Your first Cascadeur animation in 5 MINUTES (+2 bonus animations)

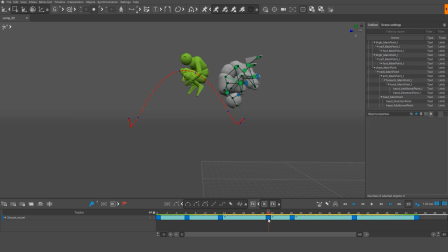Drag the key 5 frames backward to frame 23. This way you'll copy that key. Use the same method to copy frame 28 5 frames forward. Now we have 3 identical keyframes for creating the rotation.
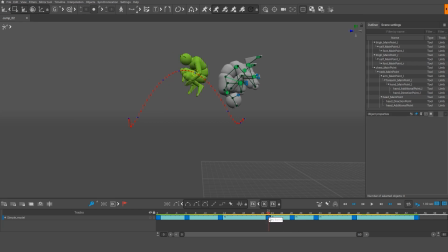We'll need to properly rotate our character in each one of them. The Ghost tool can help us with this. Open the Ghost tab and select the third mode. You should see silhouettes marking the character's position on the neighboring frames. Click the key icon to only see silhouettes for the keyframes. Taking into account the character's poses on the neighboring keyframes, we can easily adjust the rotation and position.
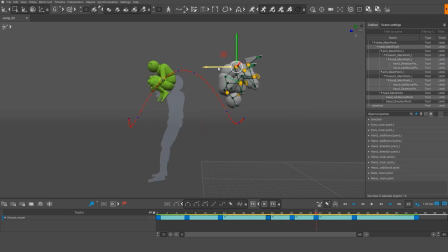Character poses play a big role for rotating in mid-air. Rotation will be smoother and faster if the pose of the character is compact and symmetrical. And if the pose is not symmetrical, the character might turn sideways. That's why we need to be accurate with mid-air poses.
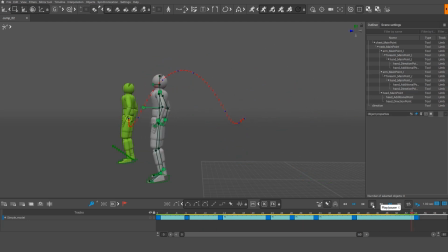This animation could also use some refinement of the poses before the jump, because preparing for a somersault is not the same thing as preparing for a regular jump. Before a normal jump, the character should move the arms behind and then make a big swing forward, helping the body to build up momentum.
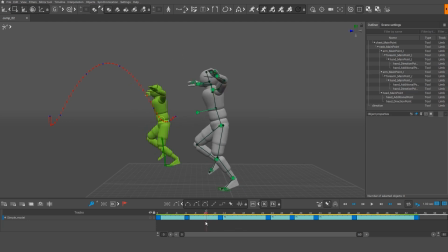For a somersault, on the other hand, the character should somehow spin the body forward, so the arms should move downward from the top. For this, the character will have to raise the arms first and put them a little behind the head.
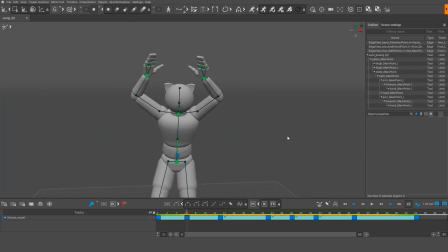To understand what poses are typical for various kinds of motions, it is very important to study references.
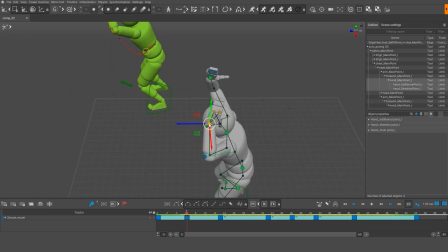For example, you can use videos and photos of people doing tricks similar to yours.
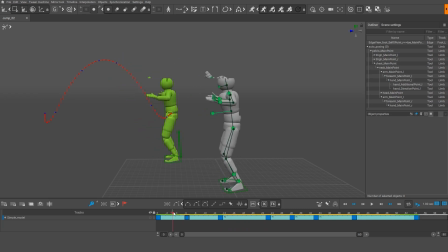Your animation doesn't have to be identical to the references, but references help you to get the general idea of the motion you're animating. And so the somersault animation is almost done. Now, let's snap our animation to the physics ghost
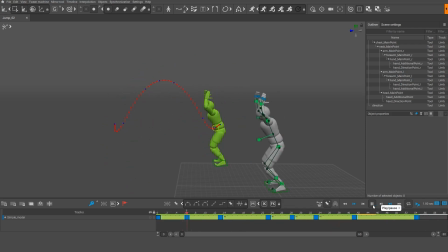and save the result we've got. In the end, we've got a whole of 3 different animations and spent not more than 5 minutes making each one of them.
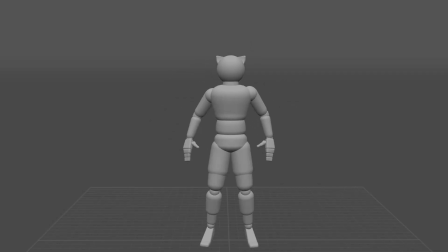Of course, the more time you put into an animation, the better will be the end result, so any of our animations can be further refined and improved.
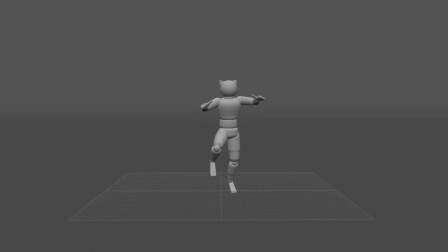We'd also like to mention that this tutorial only touches upon a small fraction of the tools available in the program.
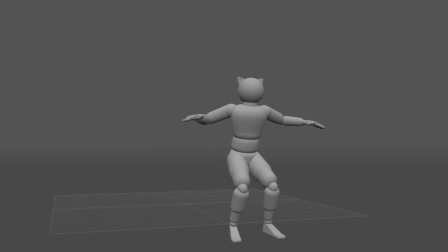For example, Cascadeur includes different types of controllers for those who would prefer full manual control over the character's pose.
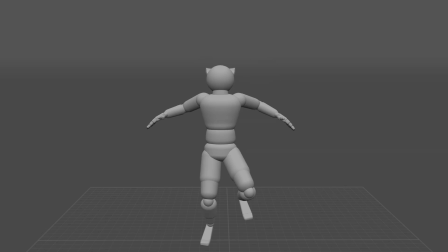Also, the main tools we had used, auto-posing and auto-physics, are currently in development, and their functionality is still limited.
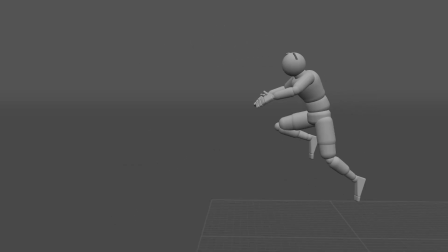And if you would like to continue to learn about Cascadeur and animation in general, be sure to watch other tutorials on our YouTube channel and on the Cascadeur website.